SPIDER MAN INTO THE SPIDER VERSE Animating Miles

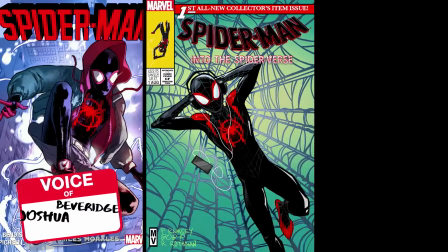0:11 To find Miles, we started with his source material. One of our biggest goals with Miles was to make his origin feel like it was a comic book come to life.
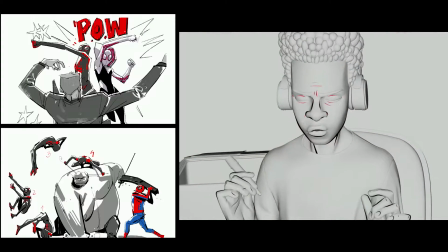0:19 Early on, we discovered line work was not only critical to our aesthetic, but was also an incredibly powerful tool to push Miles' emotional clarity.
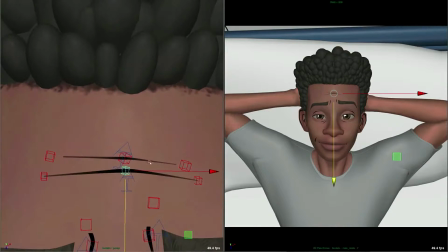0:27 Several new techniques were made to pull this off. Animators could both pose rigged lines and hand-draw new freeform lines that described acting choices and actions.
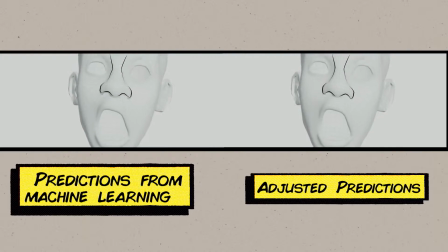0:34 The effects team created a whole machine learning process to track a library of hand-drawn lines.
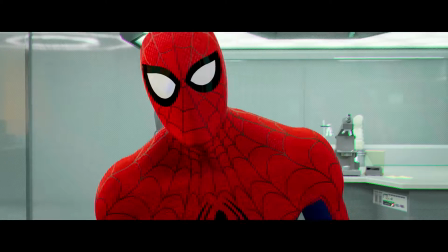0:39 And the lighting and compositing team created even more tools to further layer line work to shape and describe outlines and edges.
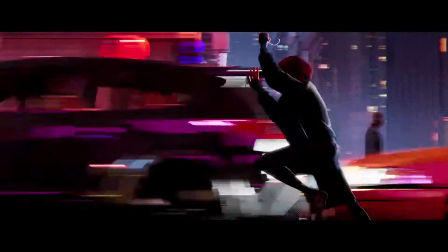0:47 We wanted Miles' world to feel as though it was printed in ink and that nothing in it could be soft, including how Miles moved.
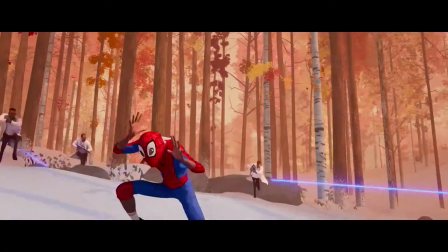0:53 We tried to avoid the perfection of computer motion. That led us to turning off motion blur and animating on twos. And that decision in turn made it so that we needed to rely on more traditional hand-drawn techniques for smearing motion, such as distorting trailing edges,
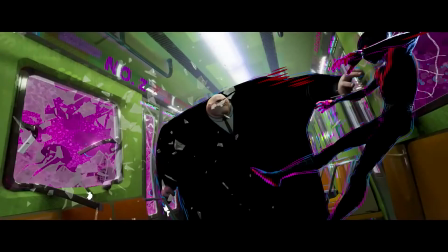1:07 comic book action lines, multiple limbs, and sometimes simplifying the shape to feel like smeared color in the spaces between poses.
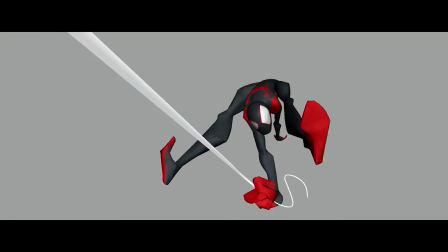1:15 To help aid with our graphic look, we even built Miles to have more angularity,
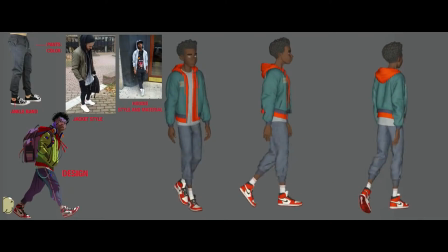1:18 so that his silhouette would have more straight lines and the planes of his form could more easily break into blocks of color.
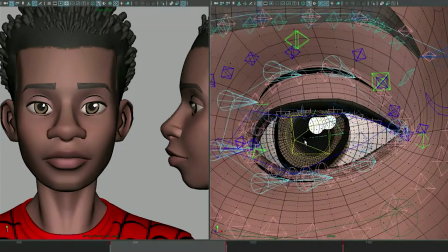1:24 His eyes were built to be irregular in shape, and the highlights of his eyes were often hand-animated to look as though they were blobs of paint.
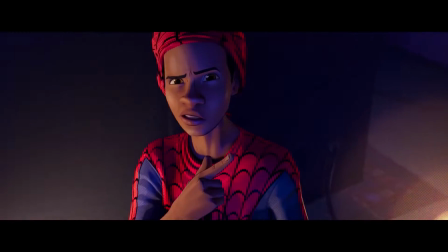1:31 Animating on twos freed up all kinds of movement possibilities and equally as many challenges.
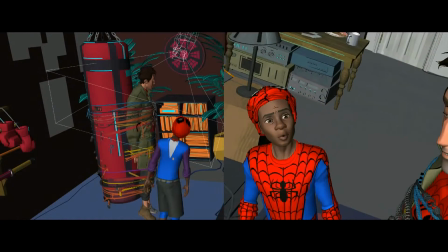1:35 We had to adapt our performances in different ways depending on how the camera moved.
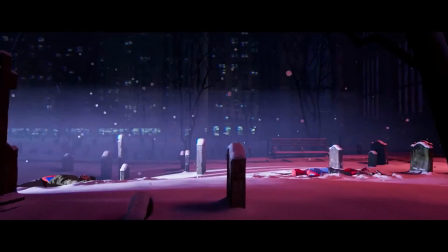1:40 In order for simulations to work with our style, we had to animate so clearly that a parallel version of our scene could be created and then automatically splined for the cloth and hair teams.
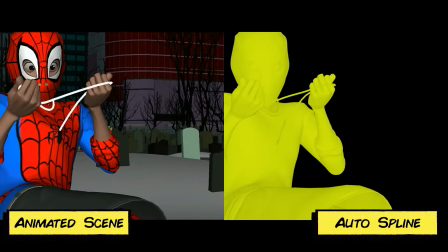1:48 We developed a new publishing process and tools to allow animators in the cloth team to preview and
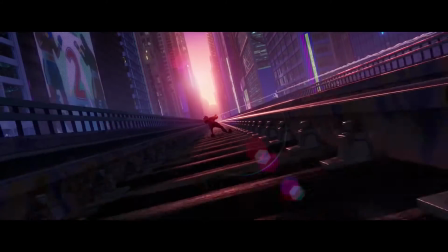1:53 experiment with twos with the flexibility to make every shot a combination of twos and ones.